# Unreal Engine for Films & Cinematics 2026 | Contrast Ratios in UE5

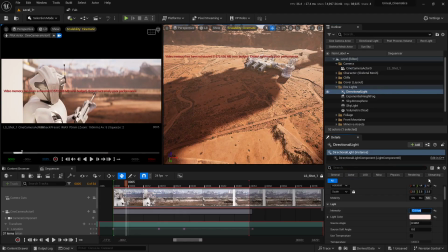[4:06]
That's probably a little bit too much, maybe 13 or 12, maybe 13.
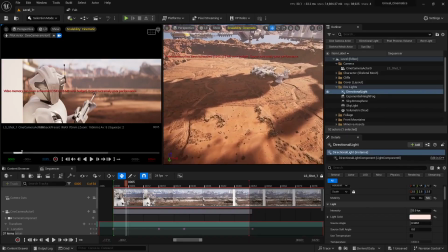[4:11]
Yeah, I think this looks good. Just make sure that you don't overkill this because we also need these details in the shadows as well, especially for the night scene.
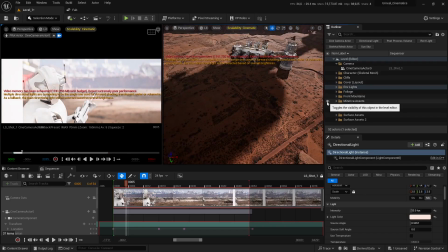[4:19]
If I unhide the night scene and hide the daylights
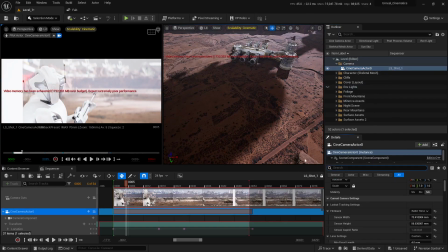[4:26]
and also set the exposure back to -2
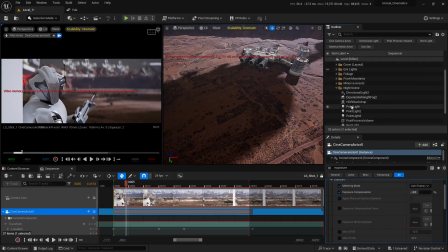[4:34]
and select the directional light. Let me enlarge this window,
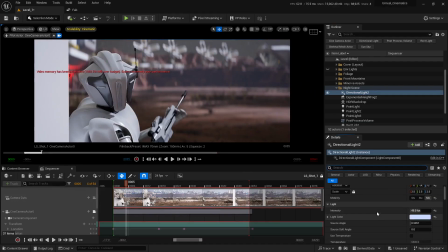[4:40]
and if I increase this number a little bit too much,
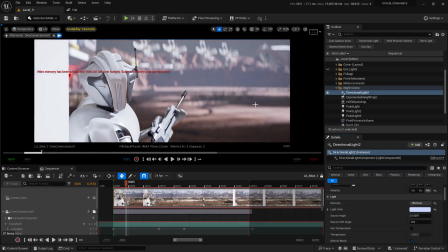[4:45]
you can now see that we're gonna lose all the detail that we have in those shadows.
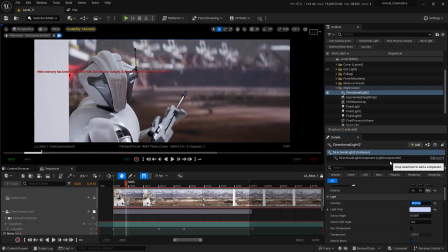[4:50]
Okay, so just make sure that you don't overkill this. Going a little bit too crazy on the intensity can easily destroy all those details. Okay, Now, one more thing that I like to mention in here is that if you find yourself in a
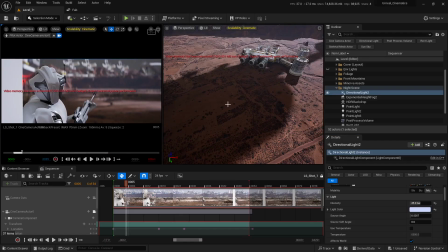[5:03]
situation where you have to increase the intensity a little bit too much to have an accurate contrast ratio in your scene,
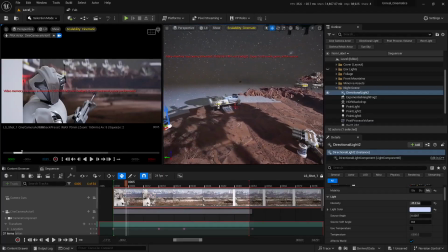[5:08]
then your shot is going to look too overexposed. So in those situations,
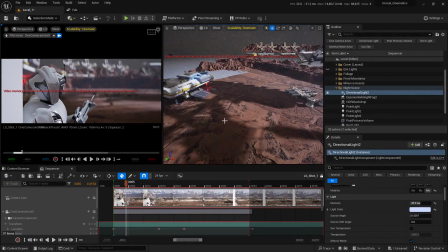[5:13]
what you can do is you can simply just set the intensity to whatever you want and then ease off the exposure in the camera settings or in the post-process volume. Okay. For example, if for some reason, not for this particular shot, but if for some reason I have to increase the intensity to get the accurate contrast ratio,
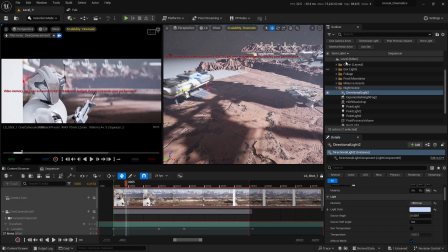[5:29]
then in this situation, you can see our scene now looks a little bit too overexposed. So what we can do in here is to simply just select the camera and scroll down and simply bring down the exposure, maybe -4 or
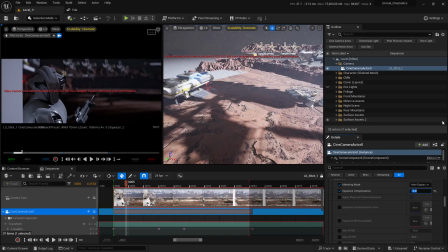[5:49]
-3 or maybe somewhere around here, maybe -3. But as you can see in our situation,
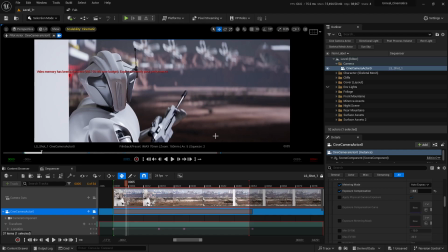[5:56]
we cannot use this contrast ratio because now our shadows are just too dark and we don't have as much detail in the shadows like we had beforehand. Okay. So we're going to have to adjust the directional light to maybe somewhere around 45.
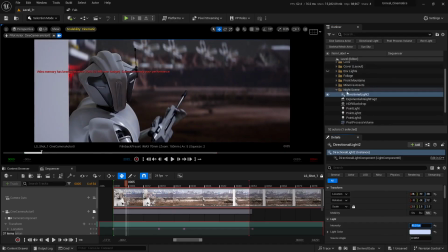[6:14]
And then let me select the camera and increase the exposure to
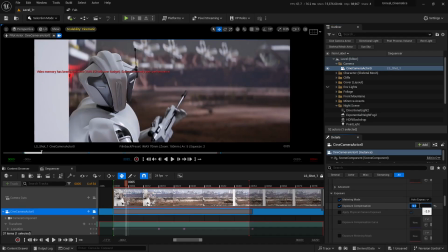[6:24]
maybe -2. Okay. Yeah.
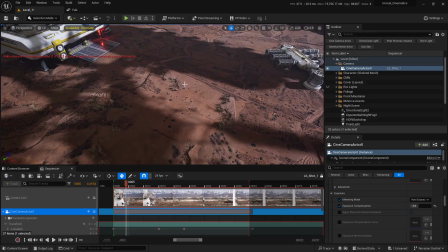[6:28]
So hopefully now you have a little bit of better idea of what actually the contrast ratio is and how you can set that up for your scene or for your shot.
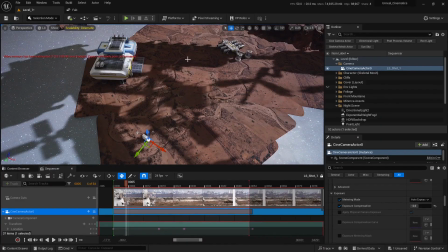[6:36]
So that's pretty much it for today's lesson. And in the next lesson, we're going to discuss part tracing. So I'll see you guys in the next one.